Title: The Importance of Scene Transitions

so before I get into it again like we've said for the past few weeks if you want one of these shirts we are selling these now on tryingdigital.com
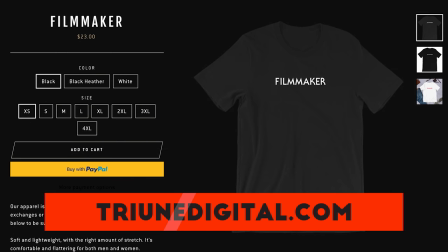[0:09]
you guys keep asking us about them we have these we have the filmmaker shirt we have the aspect ratio shirt a lot of basically
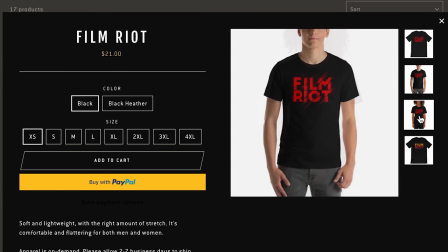[0:16]
stuff that I wanted to wear so we made them and made them available for you as well so if you do want to check those out link in the notes below for you for that but today I wanted to take a look at something that I see overlooked a lot by filmmakers just starting out and something that I know I definitely overlooked when I was starting out and honestly still find myself struggling with every now and then when i get
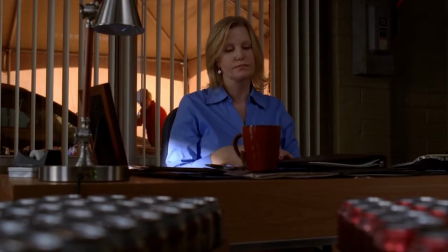[0:35]
into the edit and that is transitions and of course what i'm talking about is moving from one moment to another one scene to another jumping
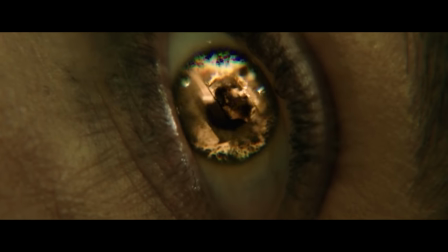[0:43]
in time whatever it is how you choose to move from one place to the next will have a massive effect on your audience and i think understanding the
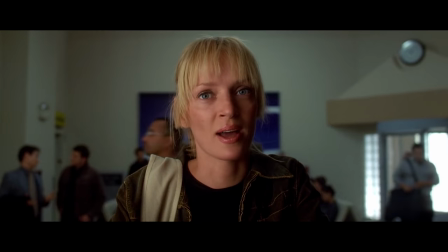[0:50]
power of the transition or the lack thereof will help in crafting the intended experience for that audience and for me one of the kings of
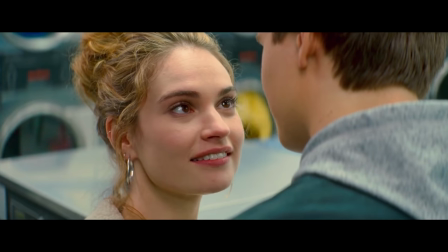[0:58]
transitions is Edgar Wright. It's clear that Edgar Wright puts a ton of thought into his transitions,
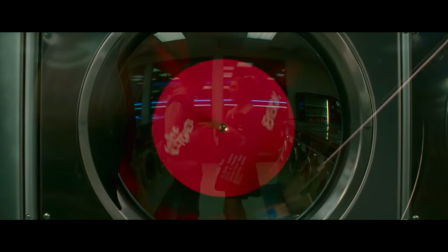[1:04]
creating these fluid moments that move us through his story exactly as he intended, and if you want a hyper dose of that,
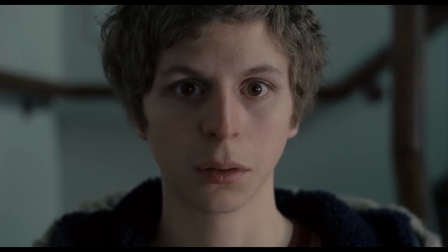[1:10]
just go watch Scott Pilgrim vs. The World. It is just transition overload, but there are a ton of great ones in Shot of the Dead, Hot Fuzz, and World's End as well.
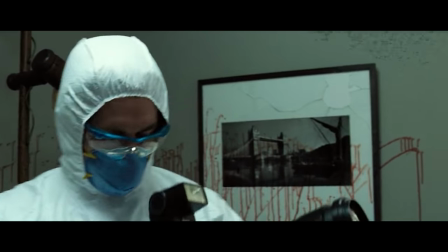[1:18]
What I love about his transitions is the careful detail to the majority of them, be it screen direction, speed of the move, or just the slamming of the cut.
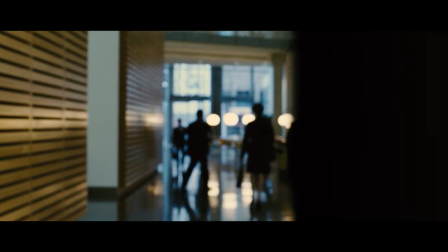[1:27]
There's a fluidity that it adds to the film, keeping a solid forward momentum, not slowing the pace at all.
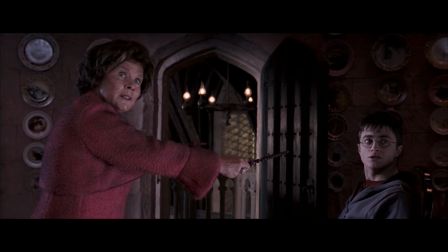[1:33]
Of course, that's not always going to be what you want. Sometimes your scene just needs something as simple as a hard cut. But let's take a look at how much of a difference a transition makes, especially stylistically. And for that, we're going to take a look at two extremes to emphasize the point. Both are moments from Scott Pilgrim that happened pretty early on in the film.
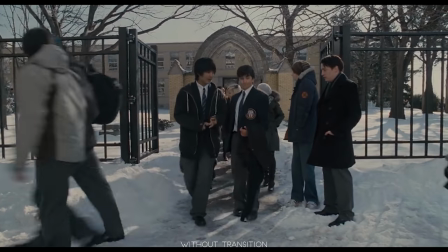[1:50] Can I get back to you on that? I do not want to be here at all. Can I get back to you on that?
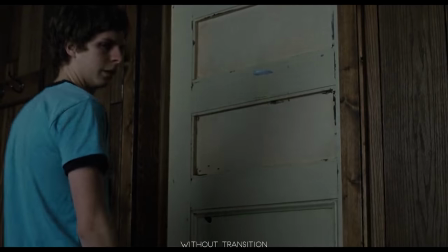[1:59] I do not want to be here at all. Your fake high school girlfriend to the library a half hour ago?
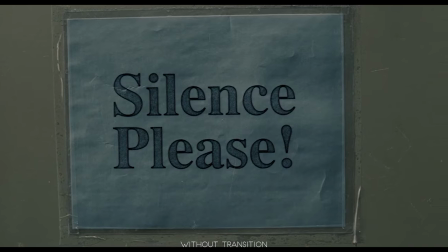[2:05] What? It's like six in the morning. It's weird. What's weird?
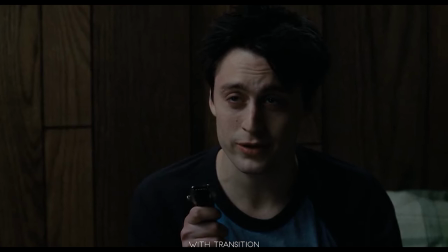[2:11] Your fake high school girlfriend to the library a half hour ago? What? It's like six in the morning.
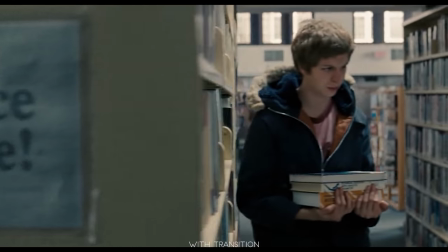[2:20] It's weird. What's weird?
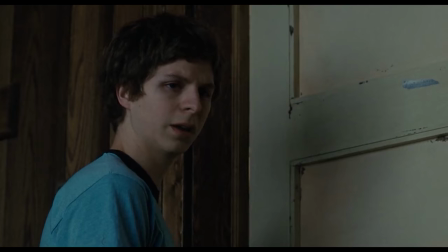[2:23]
Of course we're cutting out a lot to get rid of the transition, but the whole function of what was removed was for the transition,
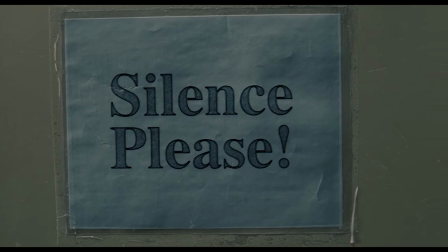[2:31]
adding in heavy style and moving you through the story while boosting its tone.
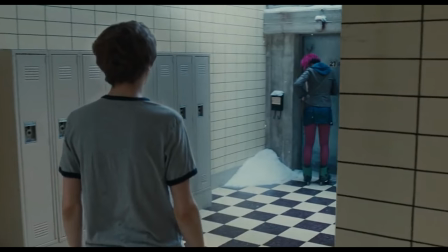[2:35]
Again, these are extreme examples, heavy in style and specific to this film, but there's a lot to learn here.
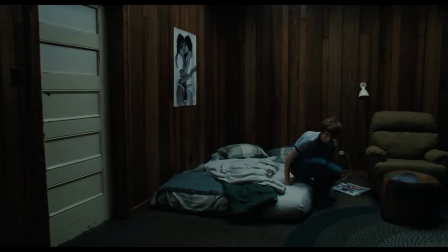[2:41]
Even if we look at very simple examples like a time jump cut such as this one from Hereditary.
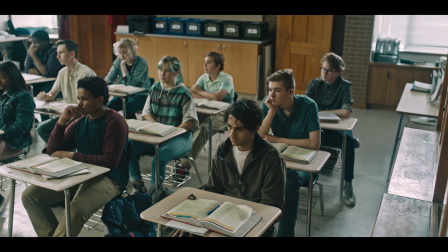[2:46]
For me, this was a jarring brick wall of a transition. just a hard cut on a matched frame that showed the passage of time in almost a startling way. So really, the lack of a transition is what worked so well here. But now I want to take a look at some of the most common types of transitions that you can use for your own film, starting with one of the most simple and common, a fade or cross-dissolve,
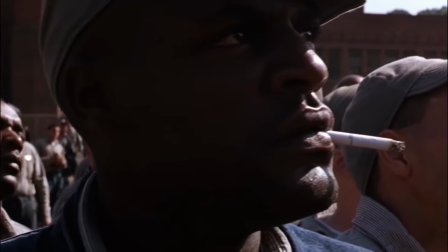[3:07]
which this is exactly what you think it is, one image dissolving into another, or a fade to black, then back in.
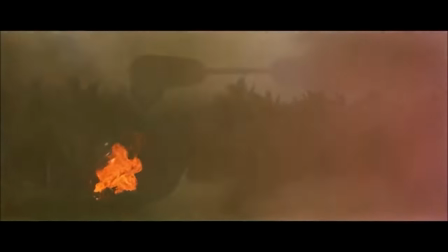[3:13]
For me, these are the most dangerous transitions. You really need to make sure that this choice is right for the moment. Otherwise, you risk having a moment that feels cheesy or is an obvious cheap cover-up for the lack of thought put toward a proper transition for that moment. Of course, these are used often and can definitely be the right choice. I'm just always very cautious with these so I don't end up having an accidental hallmark moment on my hands.
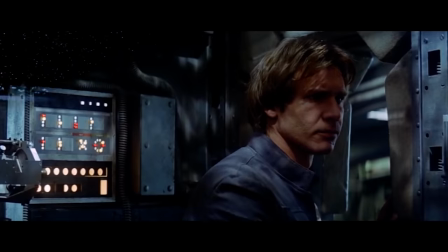[3:36]
Next, we have wipes. Of course, there are the obvious types of wipes that you see in Star Wars,
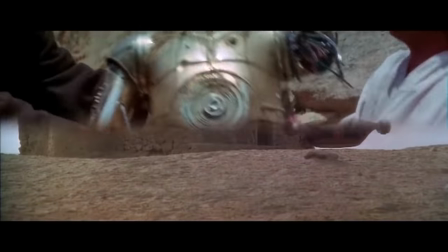[3:41]
but those are not what I'm talking about. and 99.9% of the time, a screen wipe like that is not the right choice. It is for Star Wars, but almost never for your film. Just if you want to burn it, throw it in a fire, leave it to Star Wars.
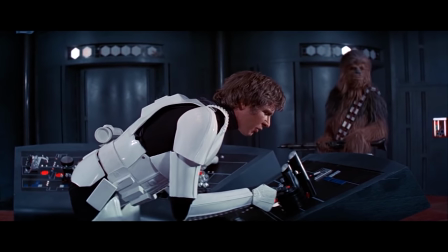[3:54] Everything's perfectly all right now. We're fine. We're all fine here now. Thank you.
What I'm talking about is a hidden wipe that moves you into another scene, usually by using something in the foreground,
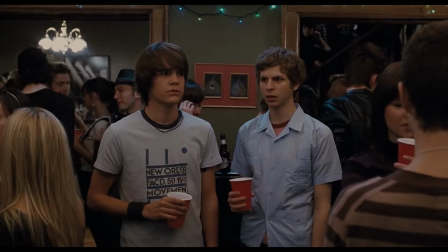[4:04]
like someone walking by the lens in these shots from Scott Pilgrim or this subtle car wipe from Shot of the Dead.